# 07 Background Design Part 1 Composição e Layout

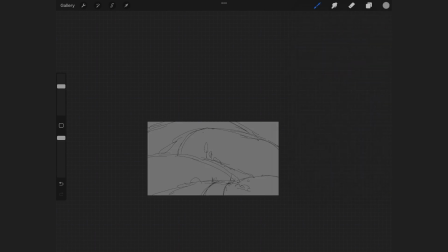[33:06]
Basically, you can either go from dark background to light foreground or from bright background to dark foreground. Each one of them has a distinct impression which they will give your scene, even if both of them give the illusion of depth. With the bright background and dark foreground, you will get an impression of an open space,
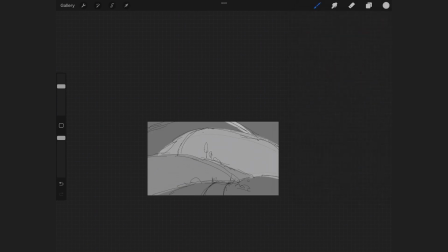[33:32]
and this is meant to replicate the real-life phenomenon of ambient lighting.
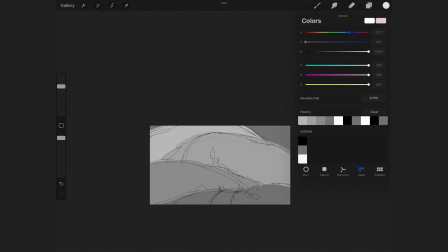[33:37]
Look in real life on the horizon, you will see that the closer an object is to the horizon, the bluer and fainter it's going to get. I saw it in mountains or when large flat areas
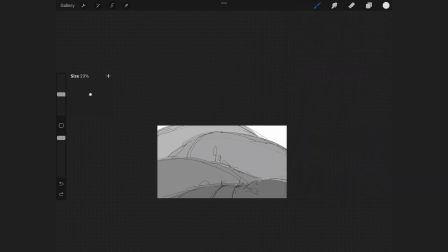[33:51]
where they just gradually become bluer and disappear into the horizon. Replicate this effect, we're just going to slowly shift our grayscale towards the value of the sky, which is again white because we're using the white background to dark foreground.
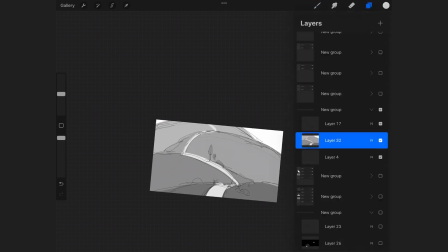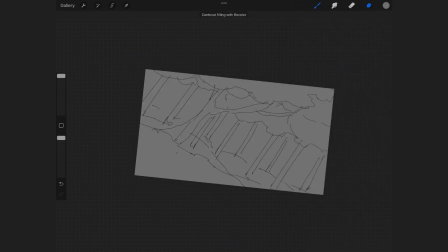[34:17]
The second shift is from dark background to light foreground. This creates the illusion of a smaller space and gives a more menacing or calm atmosphere depending on the amount of gray that you have in your scene. This is meant to replicate the effect that darkness has on our vision, where our field of view is more limited.
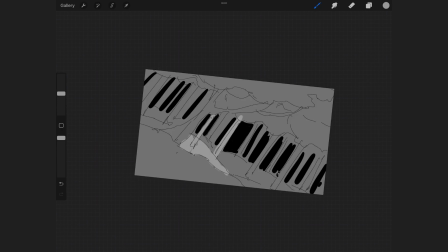[34:39]
The way that we're going to play around with the grayscale within this light or dark base background is going to create the overall atmosphere of the scene in combination with the lighting.
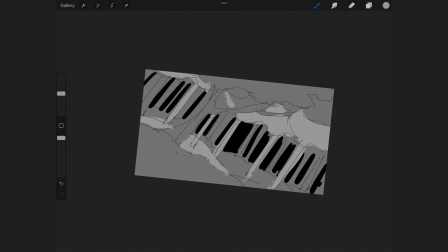[34:58]
But you need to make sure that you're not working with too limited of a range in your grayscale. So when deciding on the shades that you're going to use in the thumbnailing, make sure that you have a good range of darks and whites
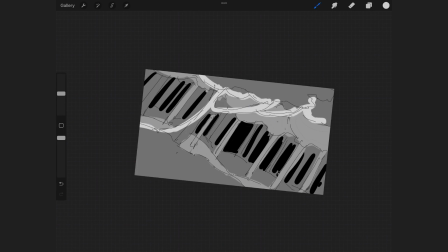[35:15]
so you can create enough of a contrast to create the idea of depth.
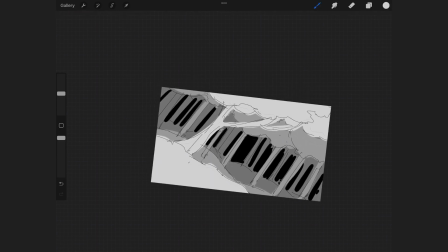[35:25]
You also need to make sure that each distinct layers with a different distance from the
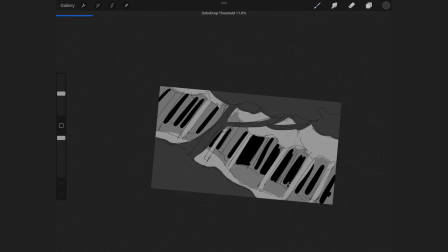[35:31]
camera has enough contrast to be clearly shown when creating depth in your background.
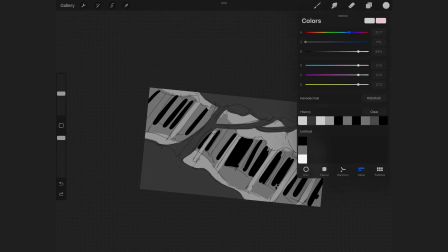[35:39]
Depending on your lighting situation, you might not even need to have a chronological order to your grays.
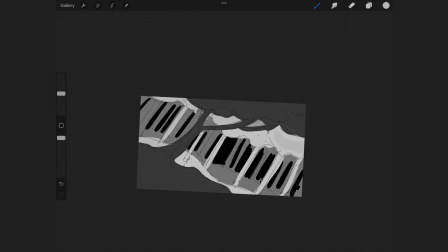[35:47]
Just having a logical separation of background, midground, and foreground is enough.
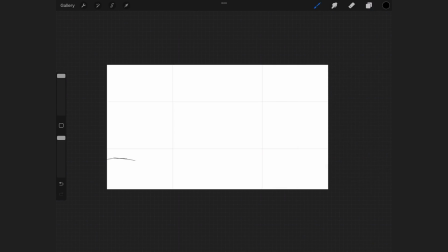[35:54]
Now that we have our basic composition and understanding of the scene, some interesting perspective that we try to give it, and an idea of the depth and overall atmosphere in it using the basic grayscale thumbnailing,
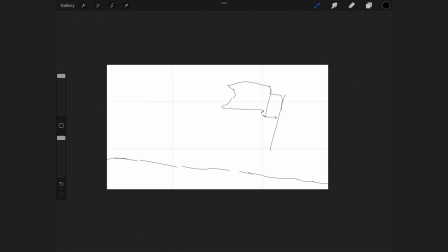[36:10]
we want to actually focus the eye of the viewer on the correct details within the scene. So at this point, you try and create more variation in the lighting and the values in the scene
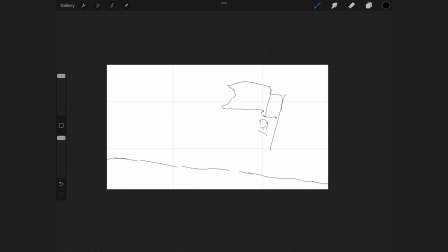[36:26]
to point the eye of the viewer to the correct areas on the screen, especially the ones that we used within the composition guidelines. Our brains and eyes are wired to perceive contrast at first glance.
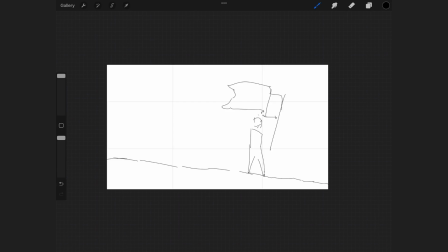[36:44]
So the way that we're going to create these points of focus within our scene is by making sure that the highest amount of contrast is going to be where we want the eye to focus.
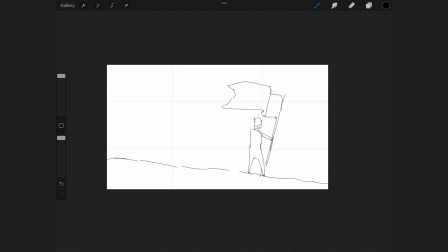[37:00]
This usually means that we're going to design the entire background with the idea that it's going to point to a single area.